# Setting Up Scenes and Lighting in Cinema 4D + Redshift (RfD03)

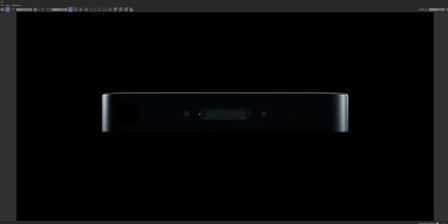(4:16)
So we've got this bottom down. We've got this sort of staring down the bottom of the product view. And it's not very flattering. It doesn't tell us a lot about the form of the product. So what we can do is start to change the angle.
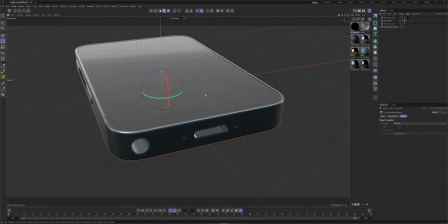(4:28)
That's better. We can start to change the angle of our product.
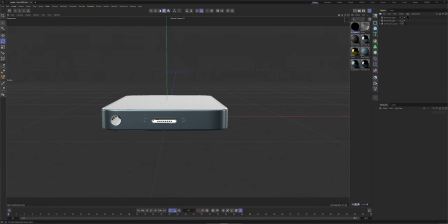(4:35)
Or what you might want to do is, if we just delete this camera, let's start off with more of an empty scene.
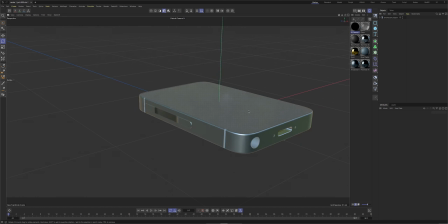(4:43)
Delete this camera, just move the viewport to something that looks about right. I like to have mine at about something in between, like an isometric view, and then lower down a little bit so we get this sort of flattened isometric, dimetric, if anything.
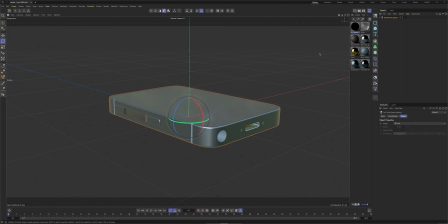(5:00)
I don't know if is that the right word, dimetric maybe. the sort of lower down isometric view. So we're at 45 degrees. And then we can rotate our product a little bit.
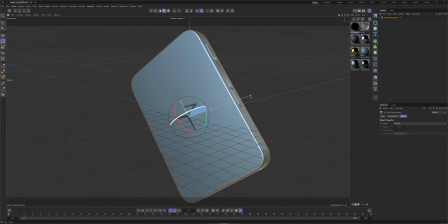(5:16)
Find like an interesting angle. I actually want to highlight the back of the product first.
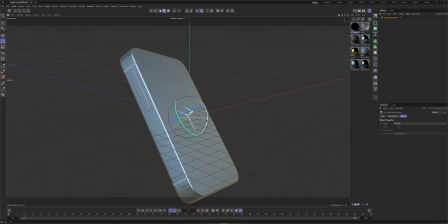(5:24)
So what I'm going to do is rotate it in such a way, you can even just use the free rotate tool,
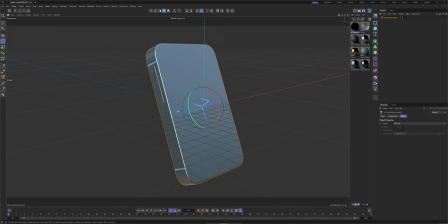(5:31)
that we get a view of the back of the product. View of the back of the product here. Okay. So I'm going to refer you to Lukas Thorup's video on 3-point lighting and other lighting setups.
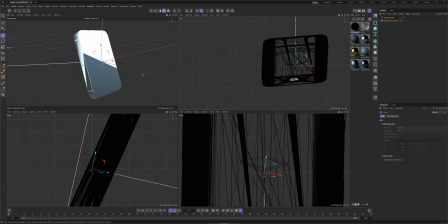(5:48)
That'll be in a card here and linked down below. It's also in the playlist for what it's worth. He talks us through a nice, easy way to implement 3-point lighting in our renders. So I'm going to do pretty much just that. So starting off with a 3-point lighting setup, I like to dial in the backlight before I do anything else.
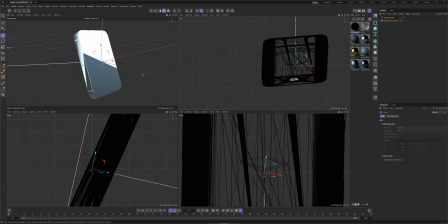(6:08)
So we can rotate this backlight, try and get it right, and maybe use the views.
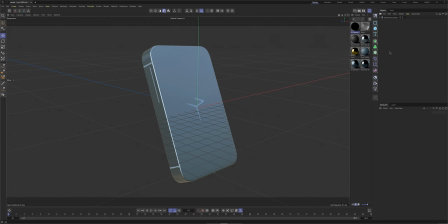(6:19)
But I find that until we add a camera, there's not really much point in adding different lights and things. It's hard to tell where your perspective is, especially in the other 4 views. So first things first, we add a camera, and then we can click this button here to sort of make sure that we are using that camera.
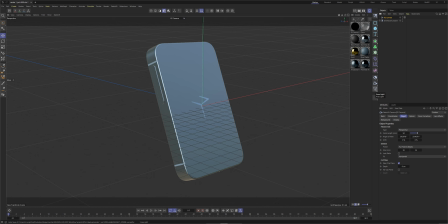(6:36)
We're looking through the view of that camera. For product photography, I think something around between 35 and 70 mil is a good focal length. For this smaller product, maybe a 50 mil length is a bit more realistic. So kind of sitting nicely in that range.
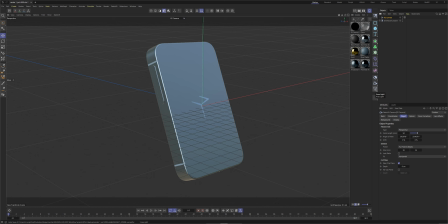(6:53)
And then here's a cool tip for getting your area light, your backlight, to be kind of perfectly aligned with your camera. And that is to hold down Shift and click area light.
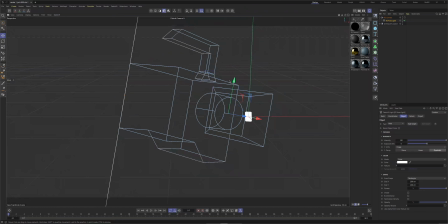(7:05)
And that will make an area light in exactly the spot where your camera is. So if I hop out of the camera, and if we come into our render view and lock the render view to RS camera,
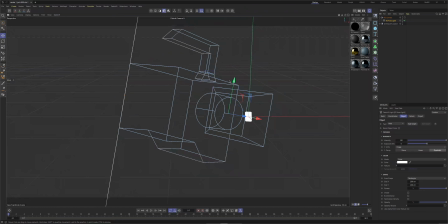(7:20)
so then it's going to use that camera, then we can come back to Cinema 4D in our viewport, and we'll see, zoom out. First of all, we have a humongous area light. This is a very small product, so maybe we want to have a smaller area light. That will do.
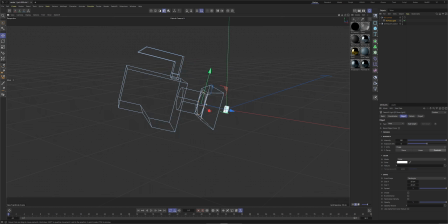(7:37)
But you can see that the area light is actually like perfectly on the camera. So what we can do is
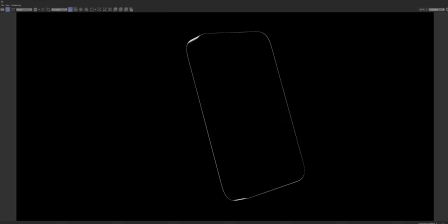(7:47)
use the Z transform and move it down the Z, flip it 180 degrees. And we have an area light that is pointing directly at the camera, and it's going to give us a bit of that sort of edge separation,
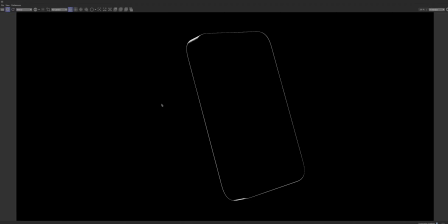(8:06)
pulling the render from the background. Nice. We don't have much detail on the product, but we do have a bit of that edge glow, that separation, which pulls the product off the background.